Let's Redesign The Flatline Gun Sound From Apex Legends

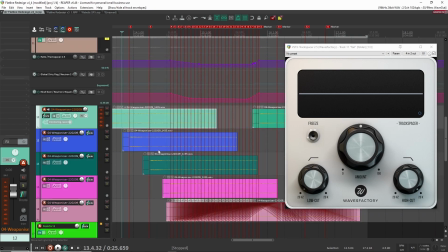Okay, and then after that, what I did is a bit of automation.
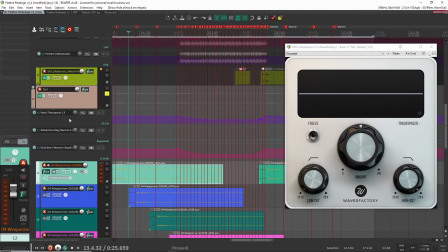So you can see here, I did some automation for track spacer. And let's have a look here. So what I did is I brought down the ratio a little bit so that there was less masking going on.
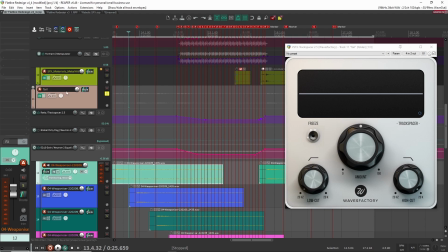But I also brought down this neutron. Let's see what this one's doing here.
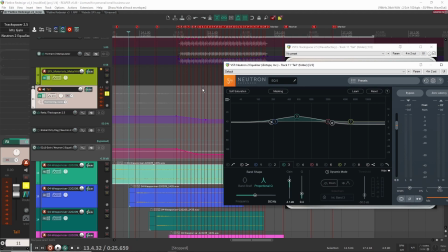So this is my EQ for the tail sounds.
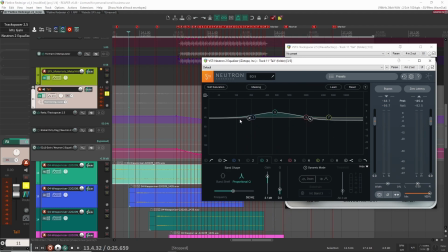So what I'm doing here is I'm bringing down this low shelf so that it's cutting out all the lows,
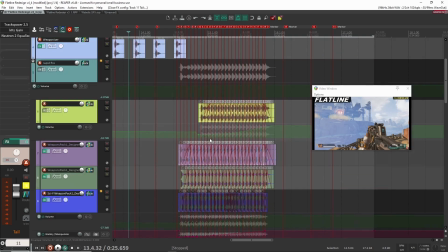because I don't want that to be masking the main shots, because the main shots are very bassy and low in frequency.
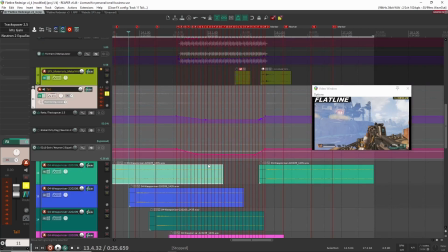I don't want the tail sounds to be masking those. I want them to be completely out of the way. So that's why I'm bringing this in here.
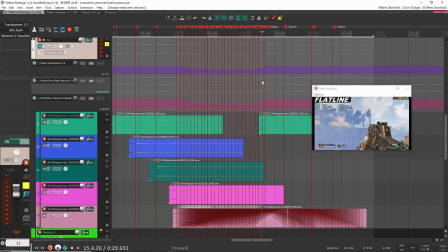And then once the rapid fire section is done, then I can go back up with this,
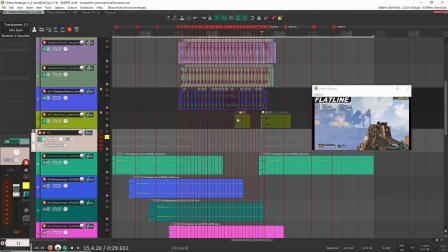because then I know that it's not a big deal that they're masking anymore.
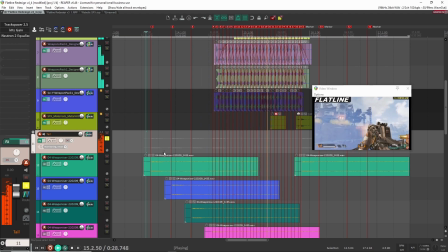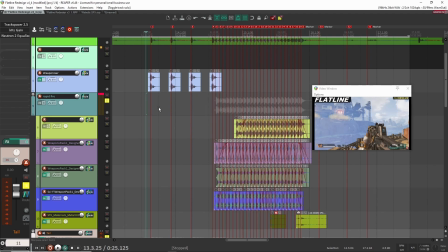Right, so if we play together, so we can hear how it sounds.
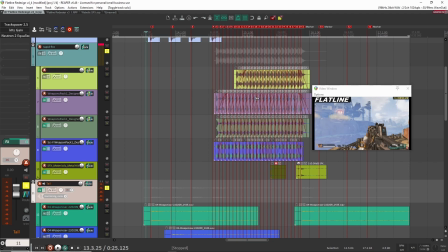Right, so for the rapid fire section, I really wanted this part, the gunshots,
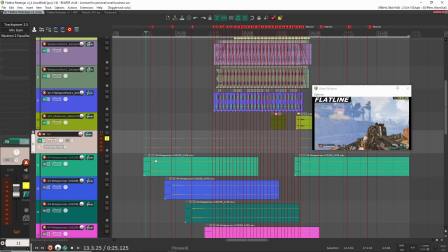to be the main focus, not so much the tails, because I knew that shouldn't really be the focus. So that's why I brought this down. So I'm actually going to play it without track spacer on, so that you can actually hear the difference that it makes, and even without the EQ, so you can hear what I'm actually doing with these automations here.
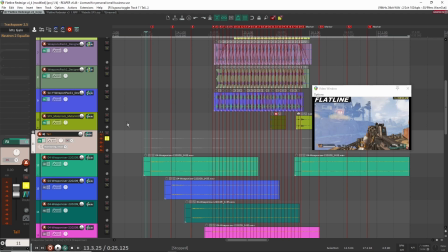Right, so without it on, you just hear a lot of tail, a lot of reverb, and it's just way too much. It's really, it's just way too much. It's taking up way too much space in the sound. So with track spacer on now,
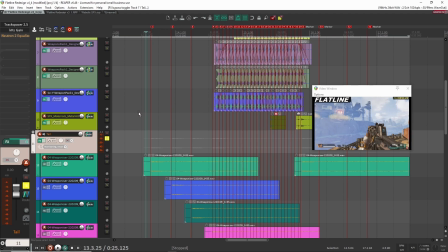it's a little bit better. It sounds more like it's the reverb is a reflection off of these mountains area here, or this rocky area here, rather than just this reverb sound.
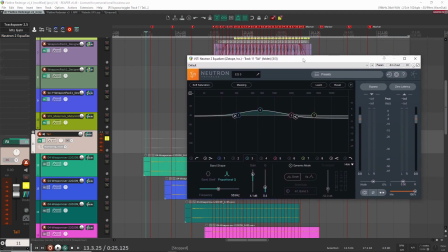And then again, with the EQ on now, it should clean out this middle section even more.
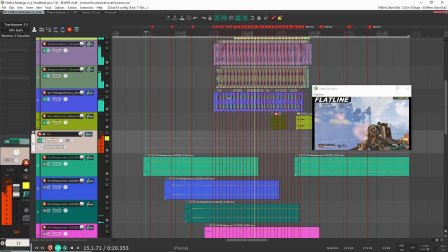right? So it just makes it really clean. Yeah, it's still there, it's still present, but it's mostly the highs, which is fine because this gunshot is a lot of low and mids. So it just works out and balances out the sound just fine. So this is what I was doing here.
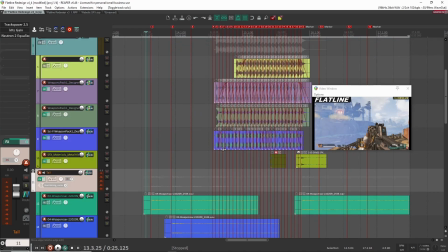This was a lot of work to put together just to make it kind of sound decent.
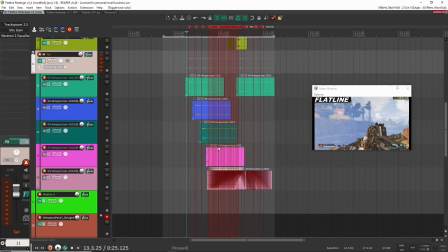But yeah, this is pretty much it for this section here. All right, let's look at some of the reload sounds here.
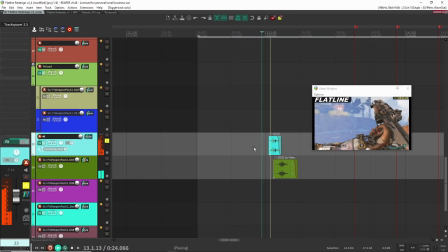So this one, let's play this here. These are just 2 sounds.
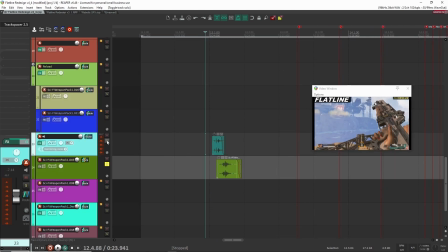And these are just reload sounds that I created using different items around my house. Like I said before, I'll put a link in the, or a card up above in the video so that you can see how I created them if you want to watch the video. Pretty simple. And I just basically just imported these 2 in here to match the video.
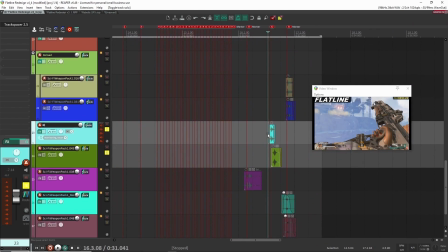And that's pretty much it here. And then I just copy and pasted this here to over here so that it's because it's the same sound, the same animation.
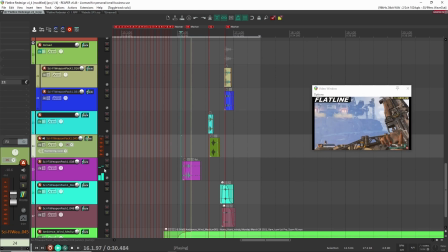All right, let's have a listen to what else is going on here. So I have this one sound here.
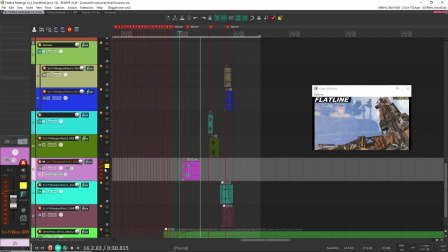This is just the player throwing out, I guess, the magazine.
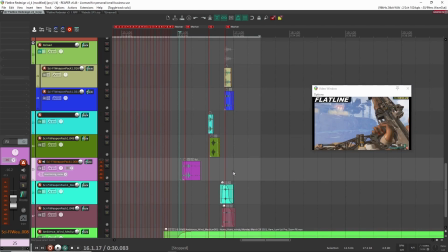So it's just some clicky mechanical sounds. And then I have these sounds here.
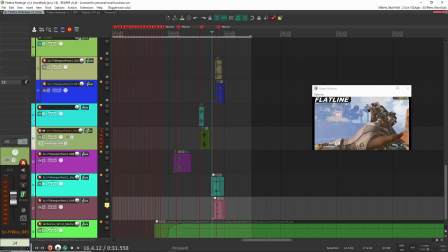So let's go through these one at a time. So here, this layer.
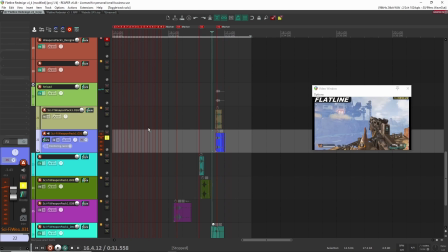Then this layer. So this layer, obviously at higher frequencies.
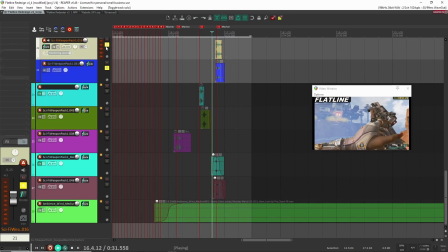This one is a bit lower frequencies. And then I wanted to fill it out a bit more.
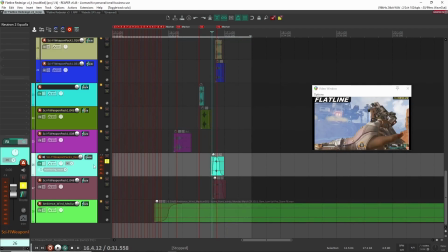So this sounded okay, but I wanted to be a bit more fuller sound. So I added this one. I put in a bit of, cutting out a bit of frequencies here that I thought were not nice. And then this layer here.
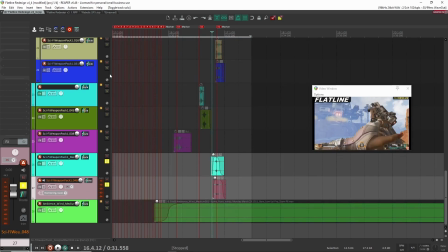Sounds more like a Foley layer. Okay, so now all together with these.
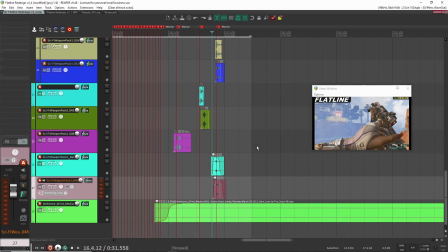Sounds a lot fuller, a lot more, yeah, just a lot fuller. And that's it for the reload sounds here.
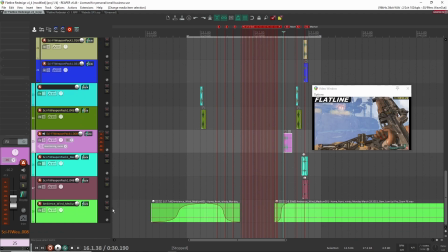All right, so this is pretty much it for the redesign. The ambience here is very, very low in the mix here.
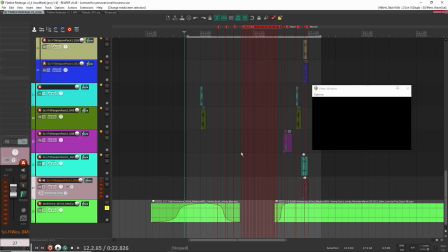I even cut it out completely in this middle section because there was already a lot of noise.
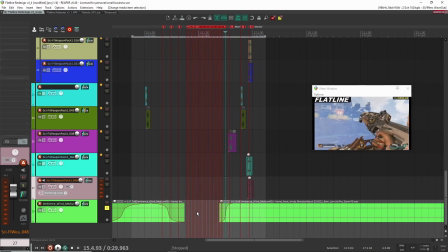And it wasn't going to be heard anyway, so I just cut it out completely, brought it back in here at the end.
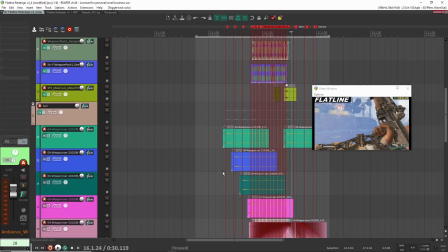And this is just an ambience recording that I took at my home outside. All right, so that's pretty much it.
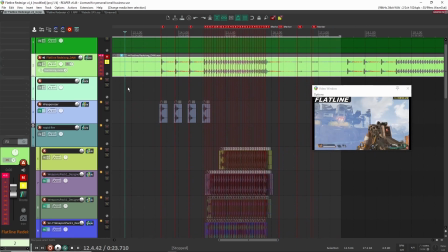So I'm just going to play through the original game audio here one more time, and then play you through mine as well, and then we'll go from there.
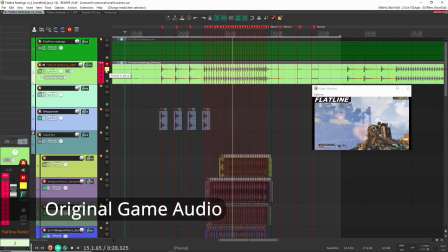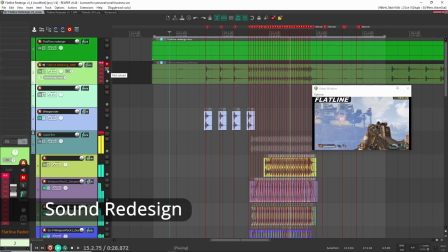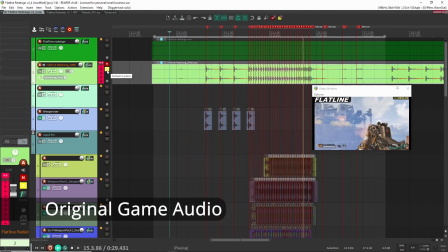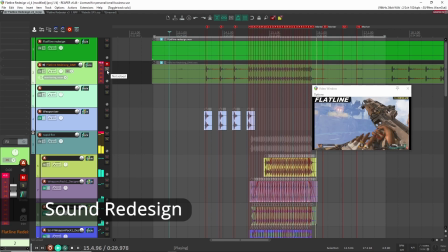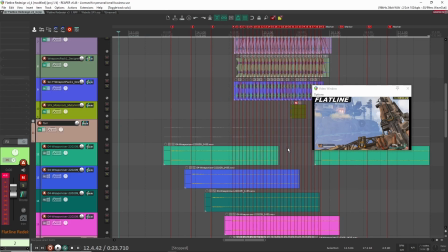All right, so that is it. Just one more thing I'm going to say.
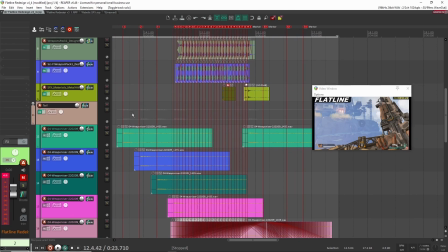I don't remember if I had said this, but if you want to learn more about how I created these gunshot tail sounds, I'm going to put a card above. I made a video about how I created these from scratch using items in my own library and probably sound effects that you already have in your own library,
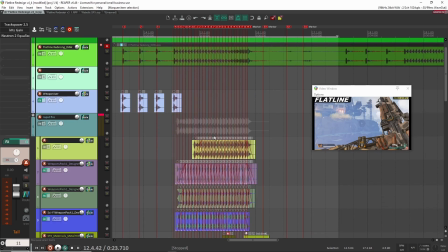and how you can create these kinds of sounds as well. So without having to go and record your own gun sound.
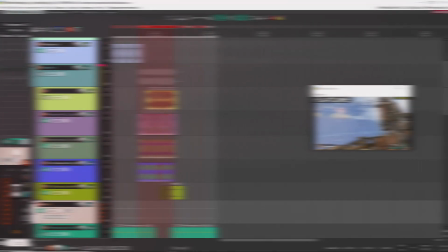So yeah, that's it for now. Yeah. All right, so that's it for this video. I hope you found it useful and valuable to see my process, to see how I design this layer by layer from scratch using just sounds that I had around my house, some synthesized sounds, and yeah, just layering them together to create this final product. So hopefully it inspires you, and hopefully you've learned something along the way. If you have any questions, please feel free to leave them down in the comments below. I always read them and do my best to answer them. And just a reminder to grab that free PDF. In the link will be in the description below. All right, so that's it for now. Thanks so much for watching, and I'll see you in the next video.